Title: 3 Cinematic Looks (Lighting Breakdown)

What's up guys, welcome back to the channel. My name is Axie. I'm a filmmaker and cinematographer based in Los Angeles, California. Last week, I released my newest short film called Interrupted.
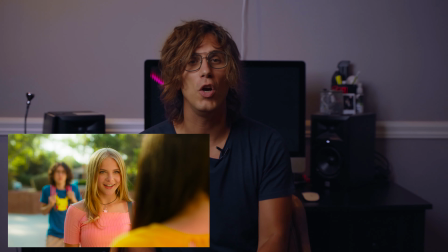You guys were very nice and you left a lot of nice comments underneath that video, praising especially the cinematography and the lighting.
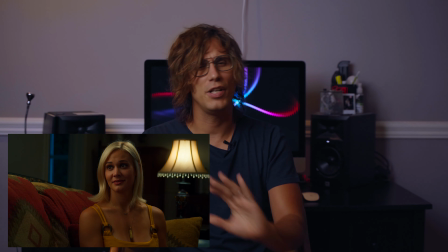So today, before I wipe down my hard drive and move on to my next film, I just want to take a second and break down 3 different cinematic looks from 3 different scenes from that short film, and with the help of some BTS material, hopefully you guys can see how I lit those shots, and maybe if there's something to learn from it, you will. But before we jump right into this breakdown, take a second and go watch Interrupted, the short film, so that you can follow this breakdown much easier, and also you can let me know if you like the film or not. But with that said, let's jump in the computer and let's break down the first cinematic look.
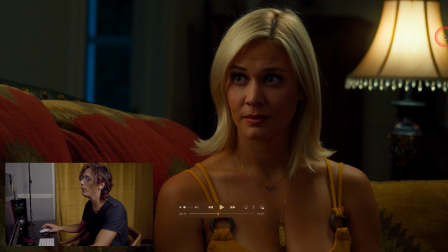This is a really nice couch. Yeah, it's from Costco.
Alright guys, so the very first cinematic look we're breaking down today, it's the couch conversation between Lauren and Joe.
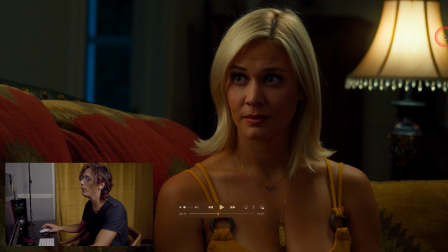During the short film, this is a long and pivotal moment, and because it was gonna be, pretty much the same scene for 7 to 8 minutes, I really wanted to make sure that I was able to achieve a very pleasant and soft lighting. Just because, like I said before, being it was gonna be a long moment, I knew that the audience was gonna have the eyes on this scene for a long time.
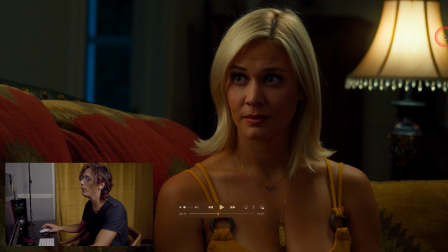So let's analyze for a second this freeze frame here, and let's break down the lighting. As you guys can see, our key light is clearly coming camera left, and I'm gonna show you later on what it is. On the back, we have, a practical light on a nightstand. Inside the practical light, there's an aperture MC set to 3200 Kelvin.
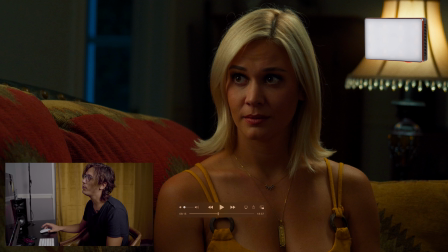The reason why I put an aperture MC instead of a regular bulb, it's because I wanna make sure that the temperature is really the same across all the fixtures that I have on set. So along with the practical, here on top of it, we have a hair light.
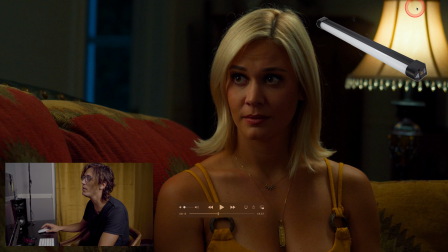And it's of course off camera, but right here there's a Quasar science tube set again at 3200 Kelvin. And for the key light, because I wanted something extra soft that I couldn't achieve with the classic aperture softbox, just so you understand what I'm talking about, let me show you how I did it. Let me pull up some BTS.
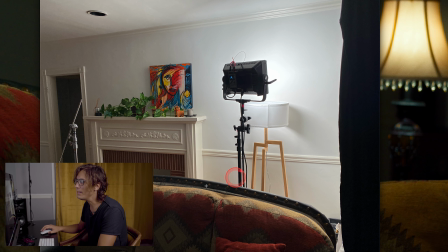Here we are. So this is the couch where Laura and Joe are having the conversation. Behind them, there's a white wall. So as I said before many times in this channel, I hate white walls. They're the death pretty much of set design because they're so white and boring, and they just really don't look good on camera.
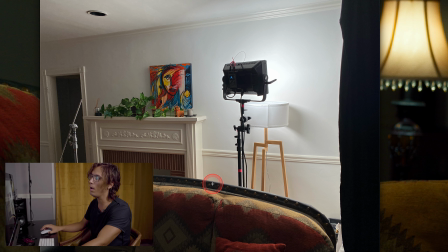So what I did first thing was to pull the couch away from the wall so that we don't get this white walls right behind the actors. And then I use the white wall itself as a big bounce board for my key light, which is an Aperture Nova set at 3200 Kelvin.
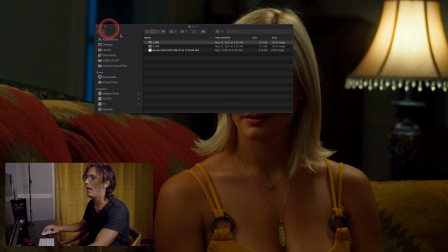Now, after I've done that, let me show you what I did.
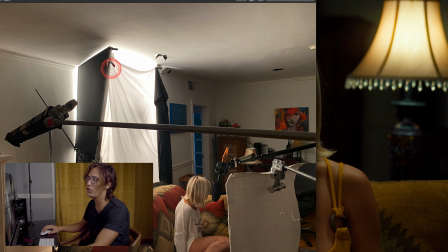I pretty much trapped the Nova inside a giant softbox that I built with a 4x4 floppy, and on the other side I put a black blanket, and I diffused the light bouncing off the wall with a shower curtain. So that's how I achieved a very, very soft lighting.
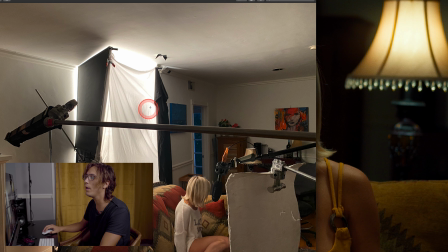The reason why I wanted to build a softbox around my key light, it's because I really wanted to have the light to just come forward toward the actors and not spill all over the room,
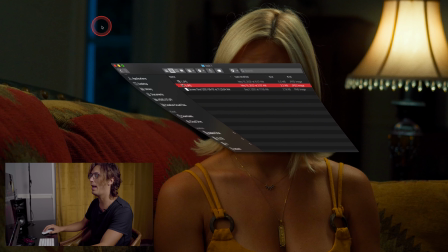so that I could keep these very nice contrast ratios that I have here. So she's very lit, but the back is very dark.
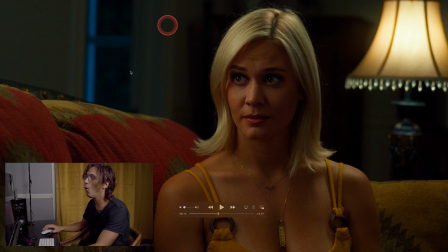If I wouldn't have put those flags on the sides, the whole room would have looked overly lit and we would have lost our contrast ratio.
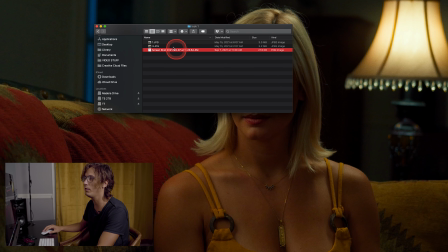Let me show you the lighting diagram so that we can go over this one more time.
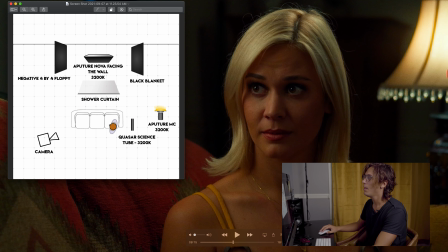Right here. So here we have Lauren sitting on the couch. Behind her, there's the Aperture MC set at 3200 Kelvin. Right on top of her, we have a Quasar science tube set again at 3200 Kelvin.
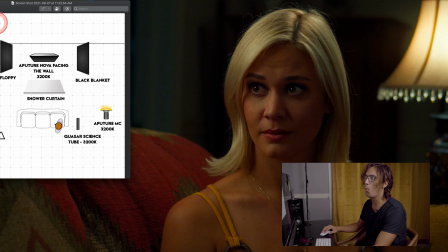And then here, in the wall that we don't see camera left,
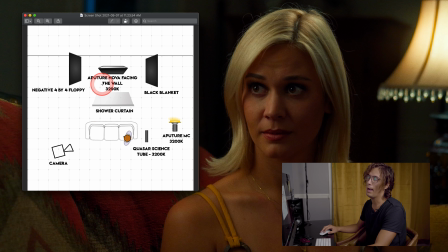I put the Aperture Nova shooting again light at 3200 Kelvin, bouncing off the wall, coming through a shower curtain, trapped in between a negative 4x4 floppy and a black blanket.
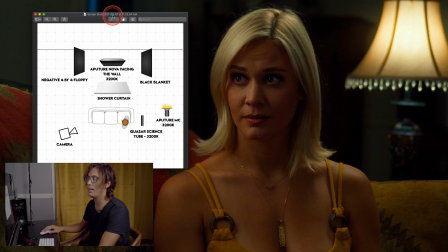And that's it.